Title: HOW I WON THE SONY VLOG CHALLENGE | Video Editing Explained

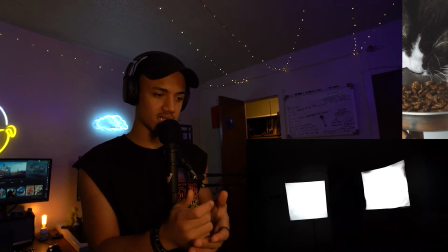[4:09]
And empty, which added to the scariness. And then this part was very interesting because I had to like move the camera as like I was moving my own head.
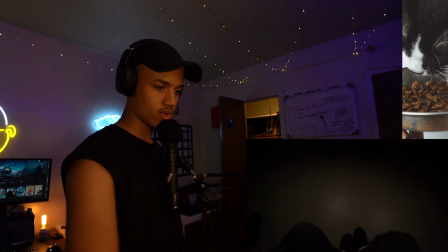[4:17]
So that you're immersed when you're watching the entire video.
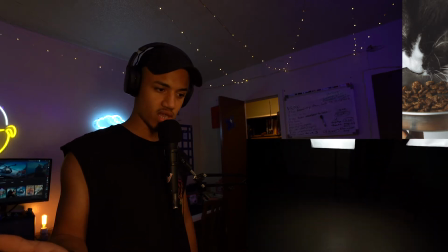[4:21]
Christine pulls it off this is all original audio because it it fit I look down my ropes are I'm tied to the chair my
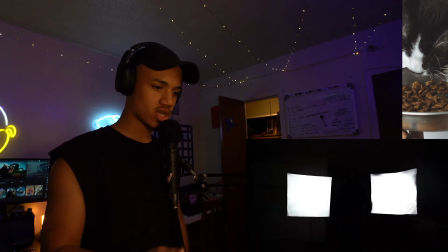[4:28]
hands weren't tied but you know acting you know I'm saying I'm holding the camera I'm looking around switch to this because I wanted to make it seem like you
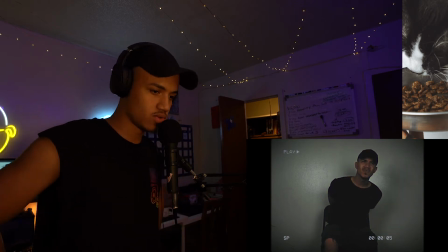[4:35]
know I was being recorded it and then just says where are you what do you do and then who are you we decided to do the questions backwards because I felt like the who are you is the most important one and i didn't want to ask ask it first um the vhs recording i wanted to make it seem like they were uh torturing me and recording it and uh yeah then the scary part is is when
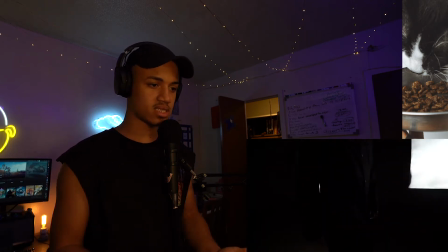[4:59]
josiah starts walking closer to me again more of the acting with the hands so that it made it seem like you guys are watching your fpv and then boom
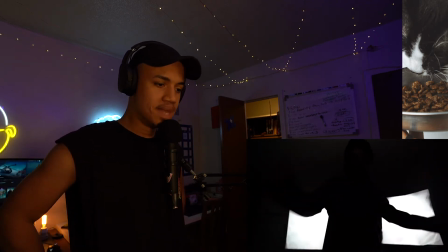[5:07]
where are you yeah
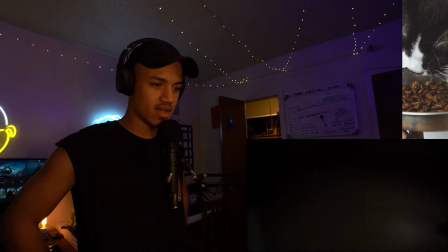[5:11]
that this this i enjoyed very more uh very much editing bang and so for this i got the idea from one of my homies gave to add in like a um a uh like a stun grenade effect sound so like it so really made you feel like i was unconscious i could have edited a little bit better to make it sound smoother but like i said guys i was editing it the very last day so i was in a bit of a rush and then boom here we go Before we get into this, I want you guys to also listen to that sound. So that sound right there was actually a sound of Christine walking towards me at the very beginning of the torture scene. But I played it backwards because since we're doing like a flashback type thing, I want you guys to feel like we're going back in time, which is why you see the scene of Then Me.
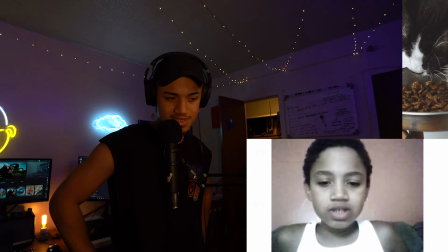[6:06] Hey, YouTubers. I just wanted to show you guys on Fulfi Rocks.
I know I'm pausing it a lot, but I really want you guys to understand this video. Fluffy Rocks was the name of this. I think it was Fluffy Talks was the name of my first ever favorite YouTuber.
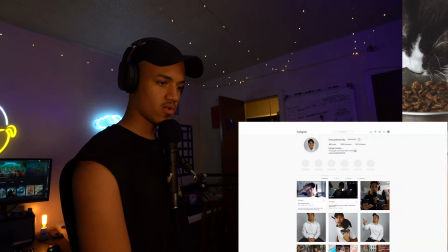[6:28]
So let's see if we can find him real quick, just so you guys know who I'm talking about. So that was watching this guy.
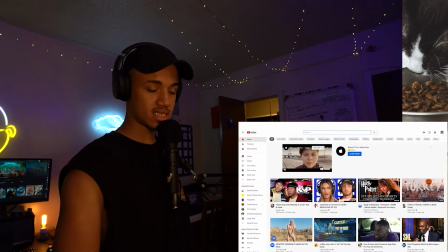[6:33]
So me in that clip, I was in sixth grade. So I was probably like 12 or 11,
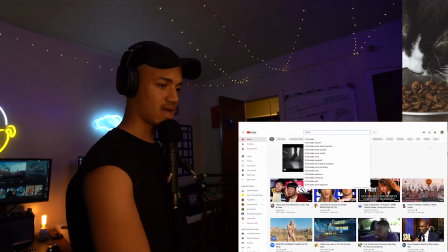[6:39]
something like that. and um so imagine watching youtube that far back see look boom fluffy talks this is the guy guys
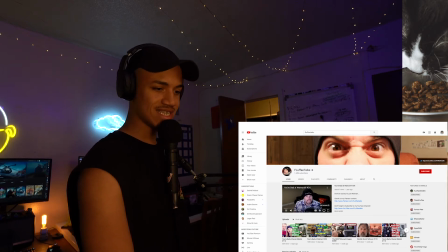[6:49]
this is fluffy hey what's up wow look how old he is the walmart stuff so you know my walmart video we look at i used to literally just watch this guy when i was younger and just watch him talk about
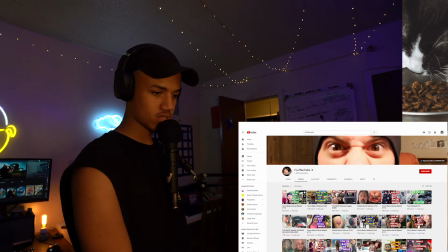[7:01]
like news and stuff like that and i thought it was super entertaining here let's watch his recent video.
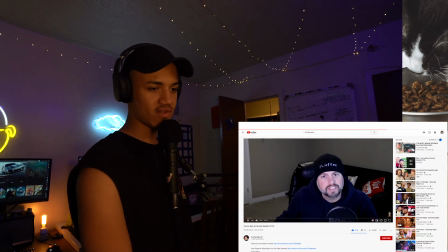[7:11]
I just thought it was so funny and I was such a big fan of him and I was, you know, I just, I was excited to be a fan about somebody.
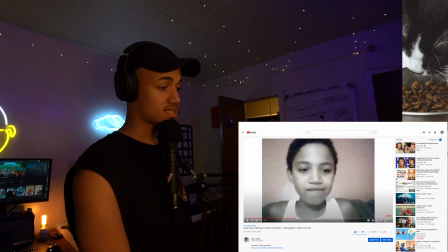[7:17]
So I named my channel or I named myself Fluffy Rock. So that was my first name. So yeah, this is sixth grade Fluffy Rocks. And these are some of my videos.
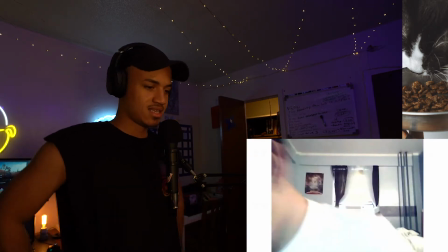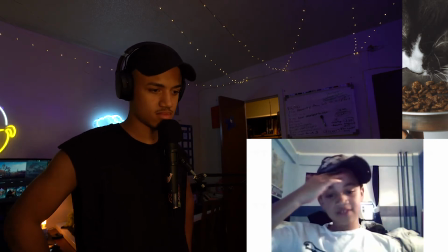And then this clip is, so I started making YouTube videos in sixth grade. Then I stopped because I was like super insecure. Um, and then I started up again, uh, senior year of high school, I believe it was. And so this is a shot of me after a day of school and after a day of work. So like this right here, you're seeing at like 1 AM or like midnight. And I had to take advantage of days like this because days I used to sleep, um, with my uncle in the same room.